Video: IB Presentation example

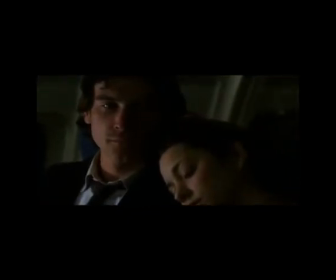Okay, I'll start by saying why I chose the clip, and it's for several reasons really,
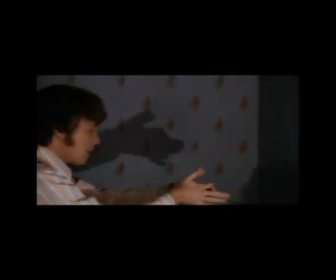as well as having a lot of technical aspects to talk about.
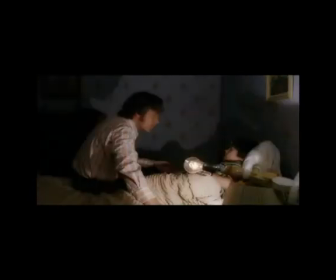I think it's also the first time in the film where we really capture the essence of sort of Tim Burton
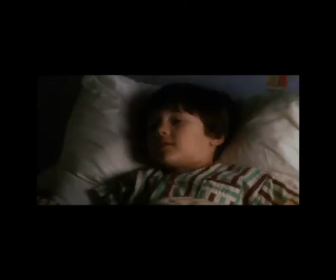and sort of see a darker side to the film. Um, in context to the rest of the film, this is sort of it's like a flashback within a flashback.
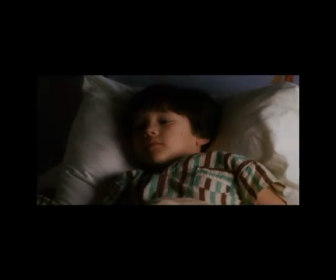Edward Bloom's son, Will, is thinking about his father telling him this story,
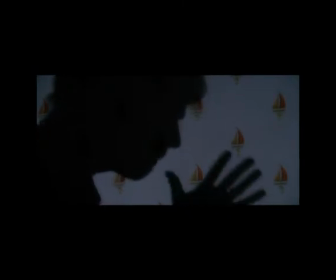and then we go sort of inside his father's head as well, so it all gets quite complicated, and which is really what the film is about,
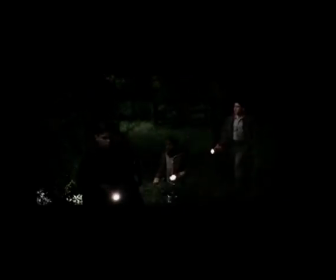sort of how different people's perspectives um, change according to who's telling the story. Uh, we also see a lot of sort of scene changes which are quite significant. For example, the first thing you'll notice is the colour change between the bedroom scene and the swamp scene.
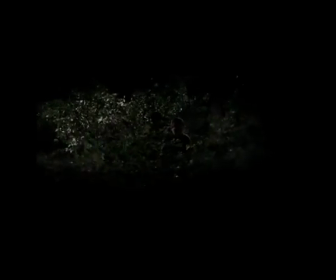It starts off really sort of warm red colour, which I feel shows how there's sort of, it's a loving atmosphere. It's sort of warm, it's nice, and then it changes to this sort of more eerie, colder blue atmosphere,
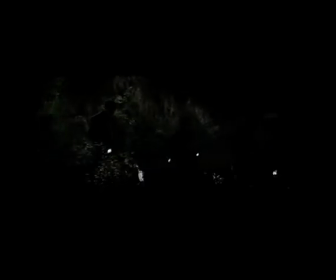which, as well as sort of showing that it's in the moonlight that they're walking, I feel it also just sort of adds to this the eeriness of the whole scene. I mean, it also goes quite well with the fact that it starts off in a bedroom, which is somewhere where we associate with love, and sort of the atmosphere and bedtime story, bonding with his father, to a swamp, which is a very stereotypically, it's very stereotypical horror setting.
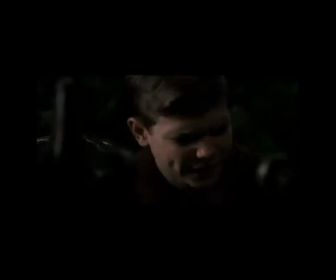Um, we see a lot of shadows to set the scene. I mean, there's a whole theme of shadows throughout the whole thing, as well as having the flashlights in the swamp.
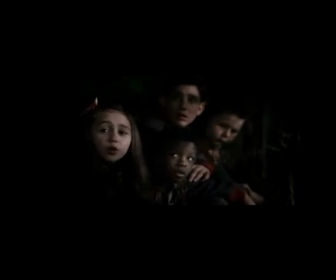We've got these hand puppets on the wall of sort of quite spooky things, and you sort of see it. It kind of makes the film a lot more dramatic, and sort of draws us into the fact that we're being drawn into a horror film. Um, the editing involved is quite sort of slow moving shots, which I think is for many reasons. Mostly it's because I feel that if it was faster cut, then it would make it into a more sort of actiony type scene,
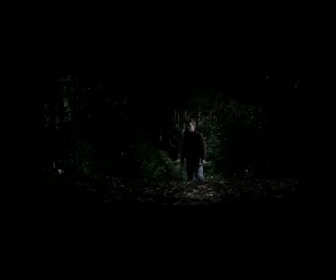where I think the audience would be expected to jump, which is not really what I feel Tim Burton is trying to get across. I think he's trying to make it sort of, by making it slower and moving shots, it's maintaining the interest of the film, whilst at the same time sort of creating this slow,
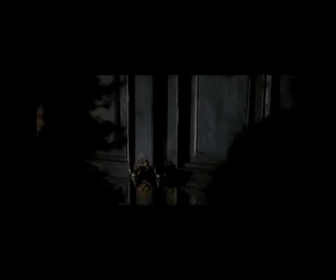eerie, building up really slowly to this climax at the end of the scene. Of this really, the only fast shot in the scene is this really fast zoom shot in on the witch,
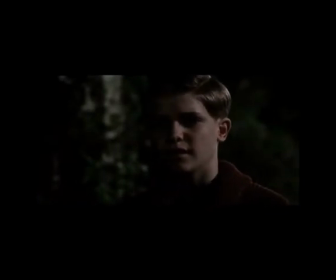and then sort of a very quick sort of trombone shot on Edward Bloom to show his facial expressions and his shock. But apart from that, it's all these zooms or tracks which are following them deeper into the sort of no-go zone.
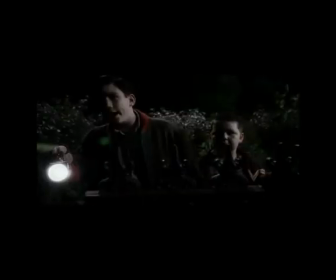So it sort of shows also from where they've come from in this sort of, well, I mean, in the start of the scene, it's a bedroom, into this sort of witch's house,
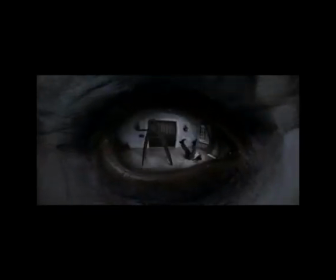just to sort of really slowly build it up.
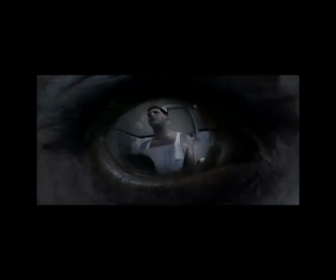I feel that the scene is omniscient in the way that we see everything that's going on in the storyteller's head.
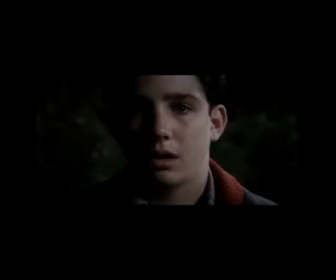However, we don't know whether we can trust the storyteller himself. There's a lot of props in the scene which are quite significant.
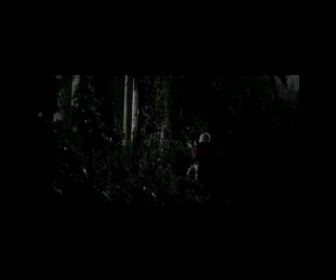For example, the glass eye and the gargoyles, and I don't know whether you'd be able to count the shadows, but all adding to this atmosphere. And I feel that everything is very significant. We've got a lot of sort of animals like the cats, typically associated with a witch, and this sort of gothic dress, and it all adds to this sort of gothic atmosphere and lets us know what sort of witch this is. And it does tend to be, well, it seems to be a very stereotypical witch, and it just adds to this magic realism.